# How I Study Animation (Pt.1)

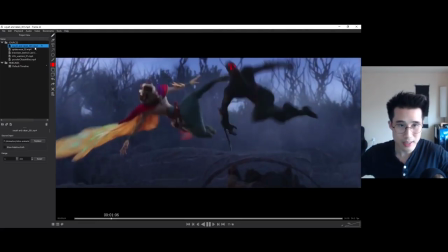It's not just clear poses with negative spaces and nice flow that's character as well
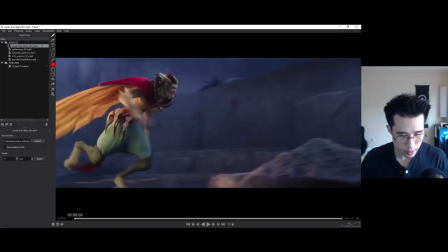so let's look back at this short notice like all these
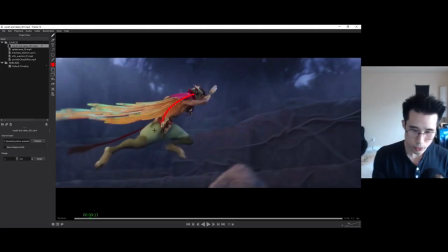clear poses that's a nice flow nice flow to it it's very clear to the to the um the viewer it's very clear silhouette that's big negative spaces uh even here and you got this like uh shapes of the leg
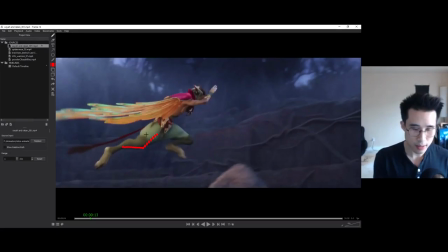when you animate characters like this with hind legs like this this animal legs yeah animal legs you want to always have like a bend on the toe like this so you don't want it to be perfectly flat like a human you
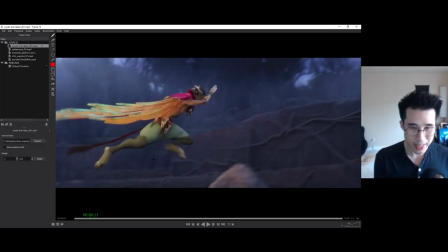know they call it man in a suit so you want to avoid things like that and this you want to see a very clear shape of this knee and then this hind leg and then a little bit of this if you can. You want to avoid looking like this because now it looks like a human leg, right?
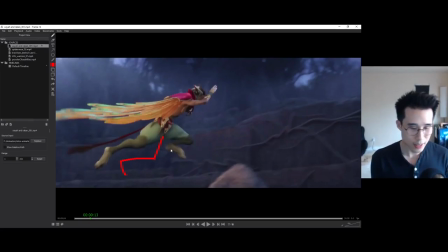There's your feet, there's your knee, your calves, it looks like a, they call it a man in a suit, so avoid things like that. They do a good job here as well.
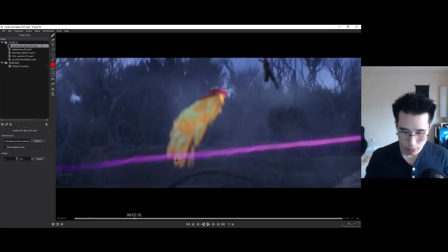Posing. Yeah, even here it's very clear, this is like a bouncing ball, this entire thing, it's when you go from a squash into a stretch
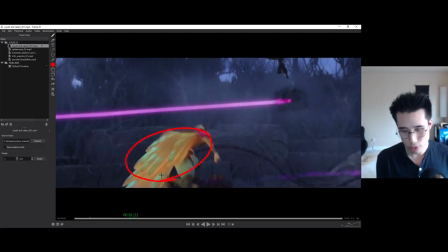see you guys, his squash, his overall shape and then he goes to this stretch
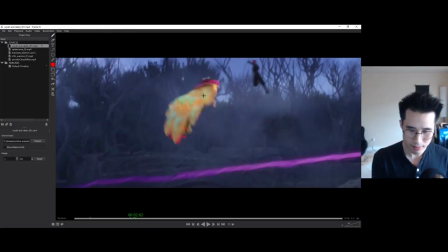there's a nice use of his cape feather thing
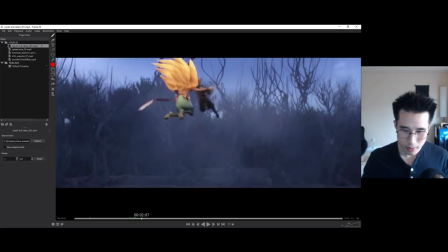and this is my philosophy yeah I guess philosophy or technique to it the pose that you see the most requires more time in polishing the pose wait,
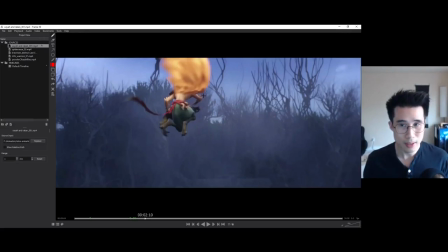yeah if you see a pose the longest you should spend more time polishing that pose if it's a quick motion you don't need to spend it too much because not right now at least and then maybe later towards the polishing stage you can put in more time to it if you have it
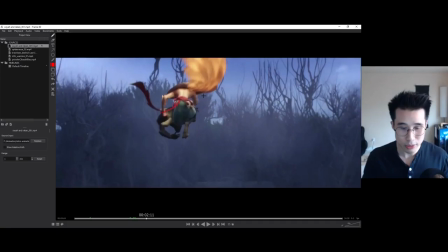So not every single frame has to have a perfect pose, right?
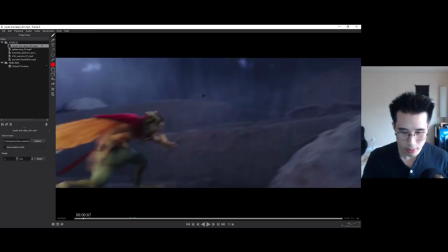Let's see, what's a big clear pose like these jumping poses right here. This is a big pose.
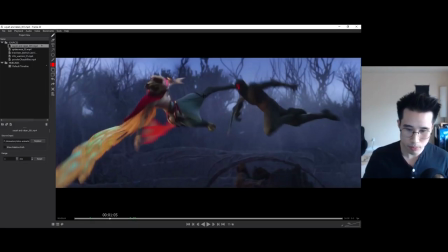Spend more time on making it clear. This, moments like this, like these kicks, has to be clear. So you can see that he's clearly kicking the guy's face and there's a nice flow to it. and the arms flow to each other as well it flows down here as well yeah
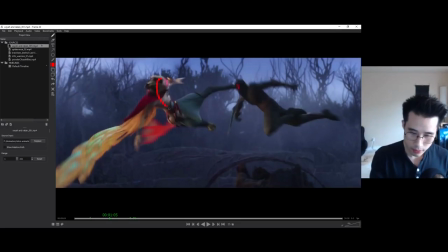yeah see it flows down here
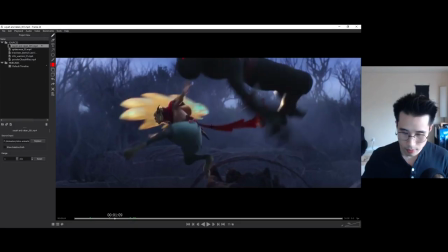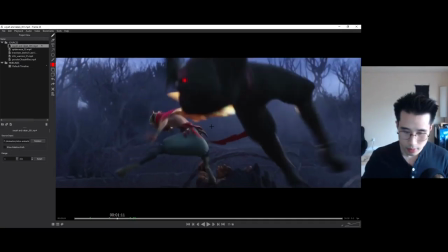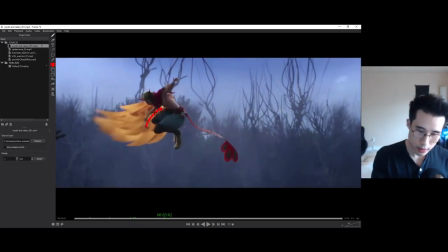especially this big pose has to be super clear flow to each other flow down like this even it flows down to the tail as well like that you even got the
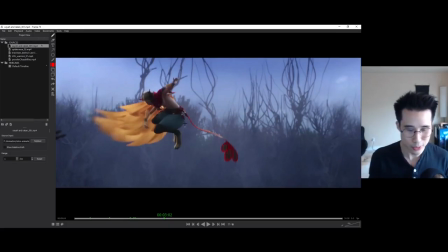let's call it a feather let's call it wings yeah I'm just going to call it a wing because I have no idea what that is this wing creates a nice shape as well
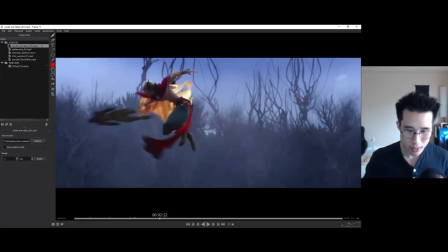it sells the motion of the troll it's like the overlap motion, the wing
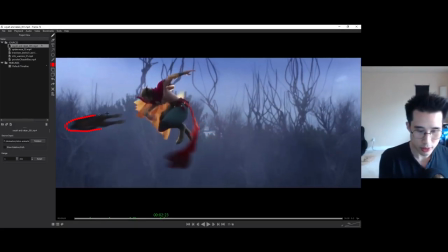and you know the guy being thrown away it's very clear that he's being stretched that way
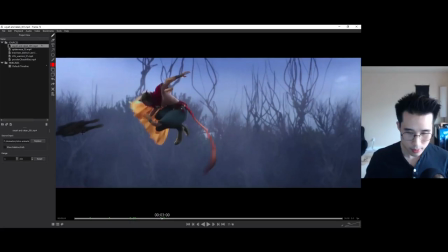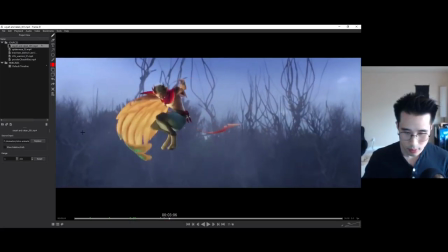let's see